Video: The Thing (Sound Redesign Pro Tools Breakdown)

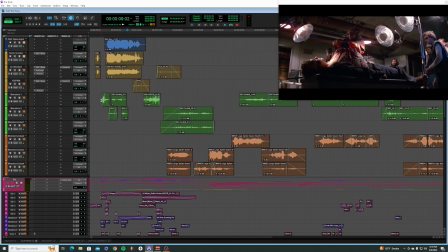(8:09)
I did a lot of recording of myself just making some gross kind of sounds into the microphone to continue this thing.
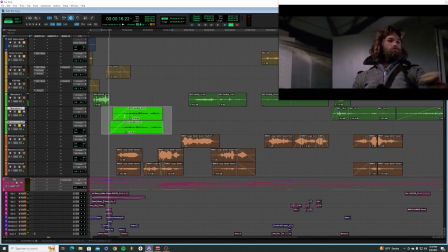(8:18)
So for instance, sorry to do this to you guys, but here it is.
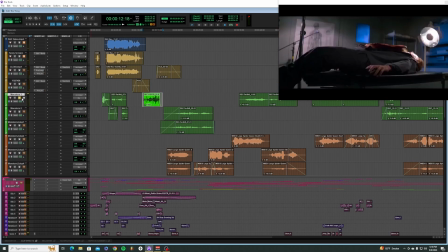(8:24)
You can hear me like breathing in the background of that. I didn't get a clean recording, but it didn't matter too much in the grand scheme of things here.
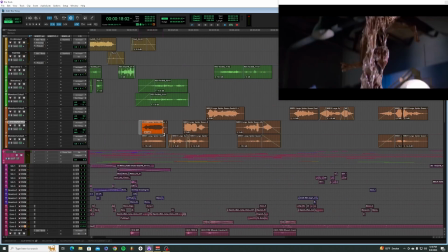(8:37)
So that one was pretty fun. We got these fun Spider Queen recordings that I found.
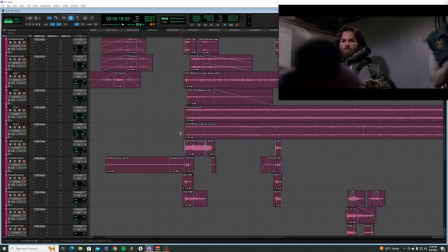(8:47)
So these ones sound very quiet and distant because they're all running through my aux here. Which the main thing that I used this for was I have this automation on TalkBox plugin, which does this vowel changing.
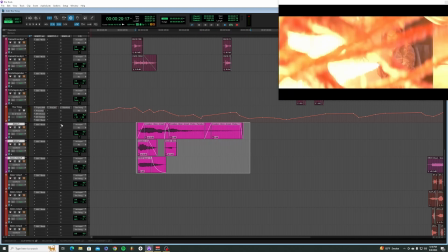(9:03)
I found this really helpful because in certain parts of the video I just really wanted there to be some different kind of
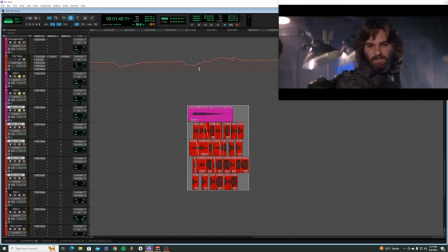(9:11)
tonal qualities I was getting out of the alien voice, and so I was able to kind of achieve that with this line drawing different vowels in. So I'll share what this sounded like here.
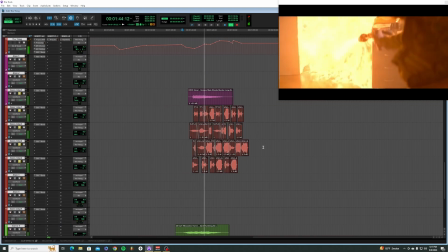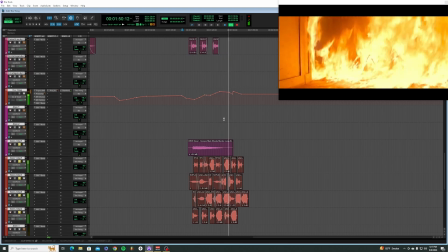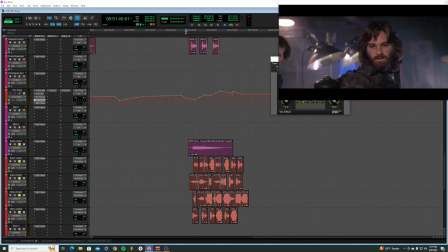(9:33)
So you can see that it's, here I'll open up the talk box. As it goes through here, it's going from ah to e, e,
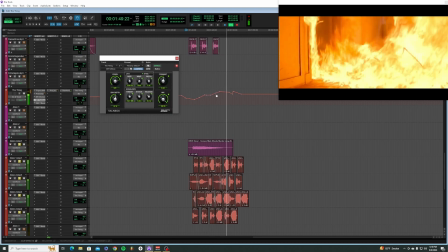(9:44)
I found this to be a pretty fun way to be able to kind of change
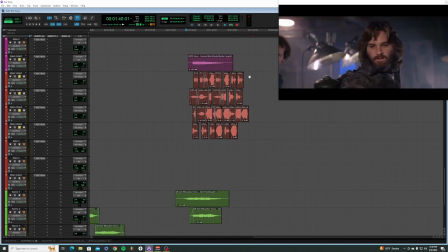(9:50)
how the monster was actually vocalizing through just a complete smorgasbord of random alien noises that I put together. They all kind of just got squashed into one sound into this aux here, and then was basically being shaped by this line.
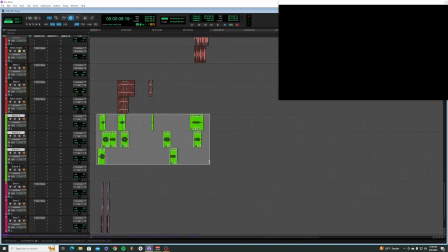(10:06)
Down here we have some kind of just transitional effects.
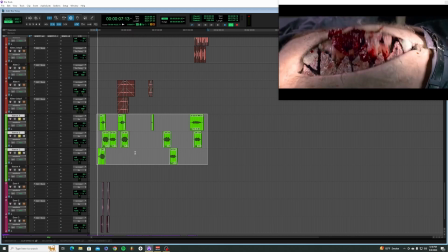(10:09)
These things were so laid into the mix that I reused quite a bit of them, but they're just for some tension building here, basically.
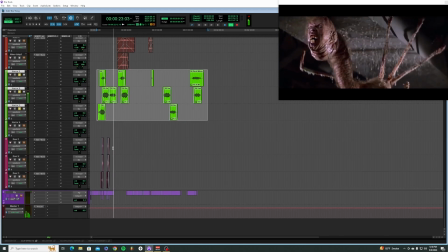(10:20)
Just a low kind of rumbling sound, basically. And then the last thing we had here was a door.
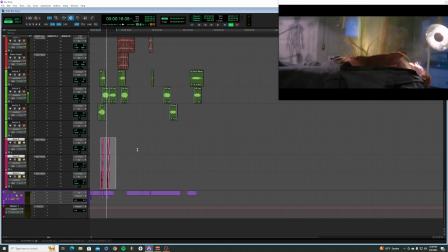(10:28)
As he leans back into that door twice. Same door.
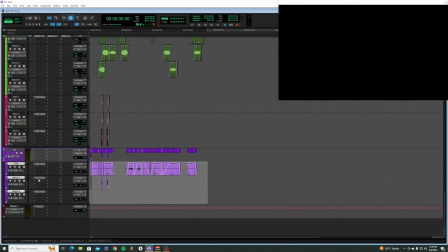(10:34)
And then getting into the Foley now is basically just cloth and a little bit of touching there on his hands.
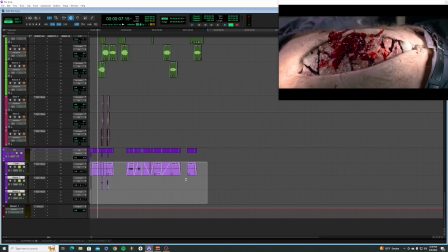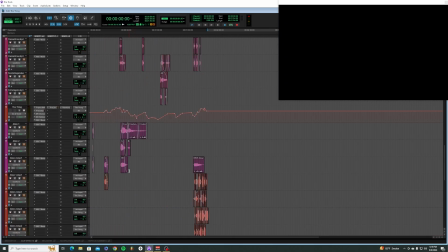(10:50)
And on to the most fun part of the video here for me was the dialogue, because I got to record my dad screaming at the top of his lungs, and that was fantastic.
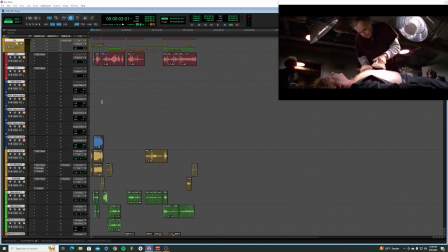(11:00)
And just also some extra kind of gross layers in here for the monster.
Clear!
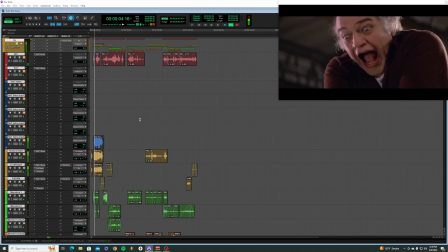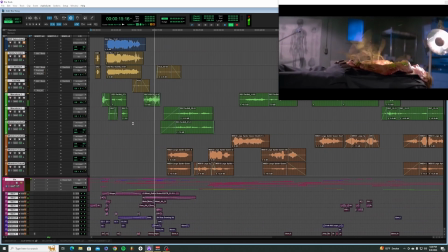(11:16)
I cannot get over that scream. It's so good. And the nasty mouth noises from me.
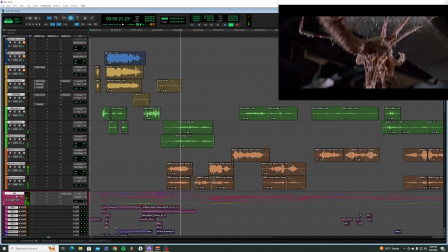(11:25)
Alright.
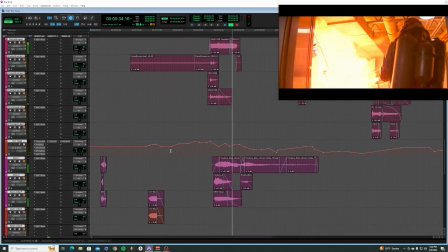(11:35)
Now we're layering some of the monster sounds that are going through the aux here
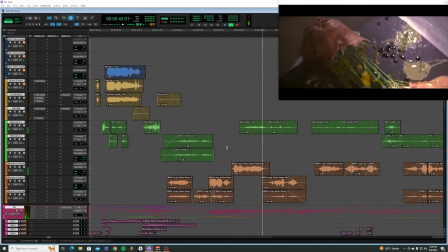(11:42)
with some kind of more up close textural sounds as well, like this growling here,
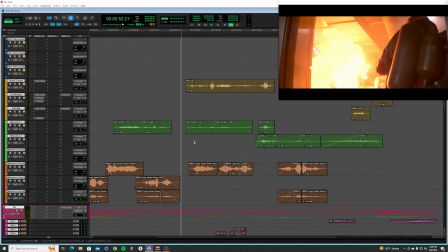(11:53)
which I did with all original recordings of myself just inhaling and growling into the microphone, basically.